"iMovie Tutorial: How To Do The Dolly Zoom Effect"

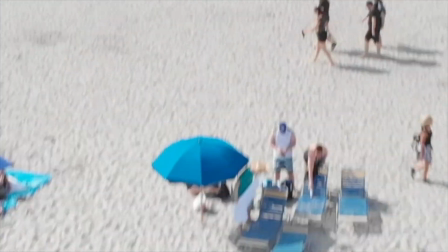0s
and record some ambience and put it in this track. What is going on, people? Leo here from Creative Tech Lab, and we are back today with another iMovie tutorial. Today, specifically, we're talking about the Dolly Zoom effect, how to create it in iMovie. The Dolly Zoom, also known as the vertical effect, the Hitchcock effect, known by a bunch of different names, specifically Vertigo and Hitchcock, because Alfred Hitchcock was one of the first people to use this effect in a movie, specifically in his Vertigo movie, and it creates a really cool effect. So what it's actually doing is, it's a zoom effect, typically in camera. So let's say you're zoomed all the way in on a subject, and then you walk towards them while you're zooming out. And what it does, it kind of compresses the background to make it seem as if the subject is staying still, but the background is moving. And it creates a really cool effect in terms of highlighting a subject, because everything kind of changes around the subject. It draws your eyes towards it. Now, of course, we could do this in camera. However, a lot of times we may not go ahead and shoot something like this in camera, but you can create it in post in your editing software. Specifically, we're talking about iMovie. And this effect is really cool in iMovie. Even though iMovie is a great software, it's still a free software, so it's limited in terms of the things you could do in terms of effects and transitions and all of those things that you could do with a pro grade software. So adding something like this, getting creative with it, is a cool another effect that you could have in your repertoire to add to your videos. So let's jump into the software and see how we could do it. I have a couple of different clips here that we're going to do it with real quick.
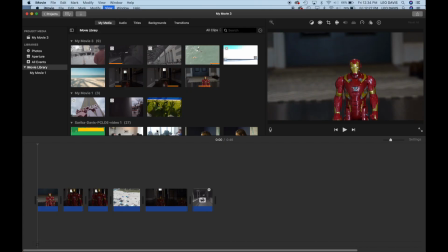112s
All right, so we're in iMovie here and I have a couple of different clips. I'm going to play the first two clips. This is me creating the effect actually in camera. So I'm moving the camera either in or out and I'm changing the zoom setting there. I have my trusty sidekick Iron Man, who was my subject today, and my quarter in my house.
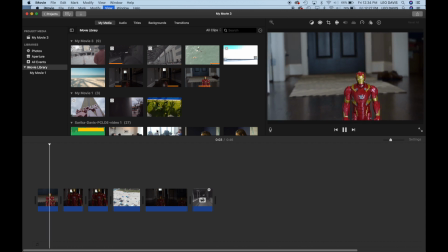130s
So let's just play it there. You see, he kind of stays the same. It's not 100% smooth, but he kind of stays the same and the background kind of fades out.
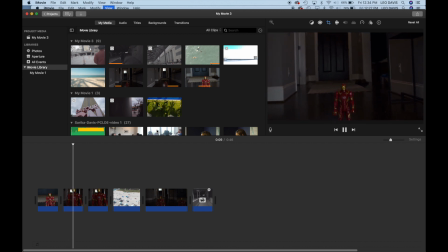138s
Second clip here, he stays there and the background kind of compresses towards him. That's the effect that you normally see to bring attention.
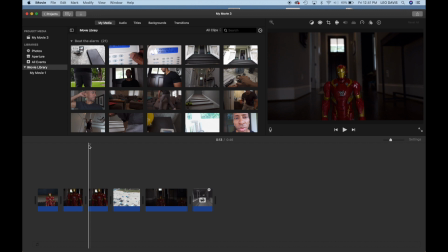147s
But so, all right, so as again, like if you didn't create the effect in camera, you could definitely still do a digital zoom. So this shot is pulling out away from Iron Man. We're going to zoom in and it's going to make the background come a little bit closer to him.
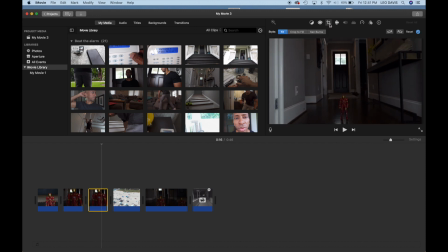161s
Now, this was just an on the fly shot that I did for you guys, just with Iron Man in my hallway. So it's not 100% perfect, 100% smooth, but it still will give you the effect.
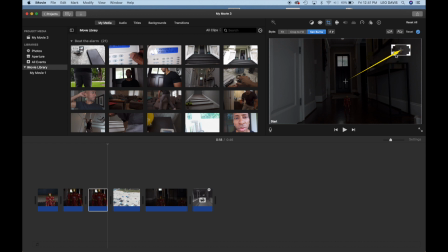173s
So since it's such a small toy, we're gonna go super tight on him just so I can amplify the effect for you guys. And let's just see how that looks there. But you should see the background compressed towards him.
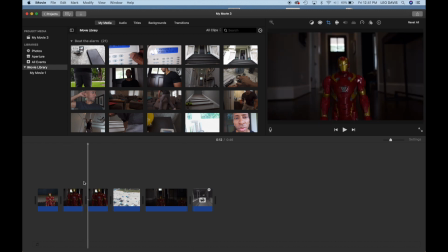190s
So actually, let me full screen it and see how it goes.
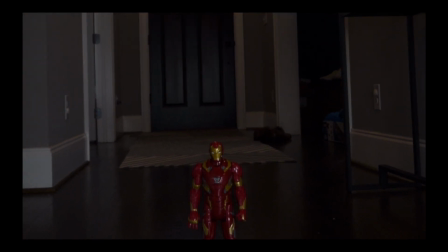195s
And boom, see the background kind of coming towards him as he kind of stays in place, and it gives you that dramatic effect there.
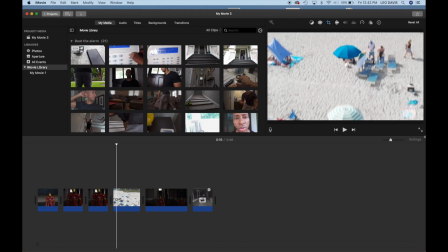203s
Now, the second clip that we have up here is a drone shot, and it's the same thing. The drone is a reveal shot and it's moving forward, but if you just wanted to give it a little bit more oomph, you're going to do a similar thing.
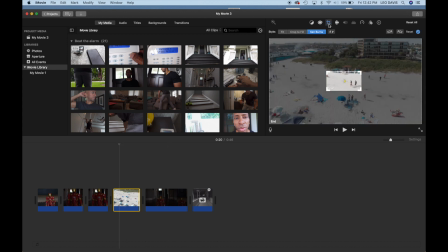216s
So kind of, well, I already had an effect there. So we're moving forward in this case, so we want to move out. So let's start super tight
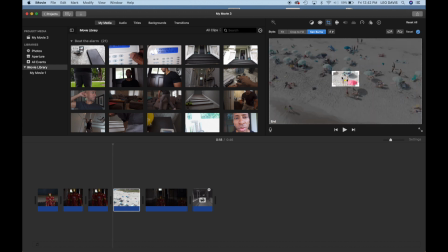231s
there in the center, and let's see how that one looks.
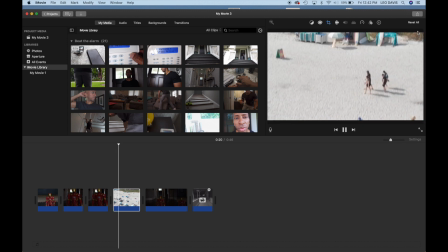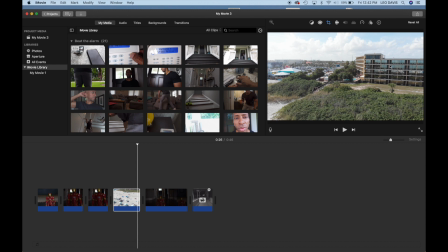242s
And as you can see, that little elongation on the end of the clip there. So let me just go ahead and full screen this one for you guys here as well.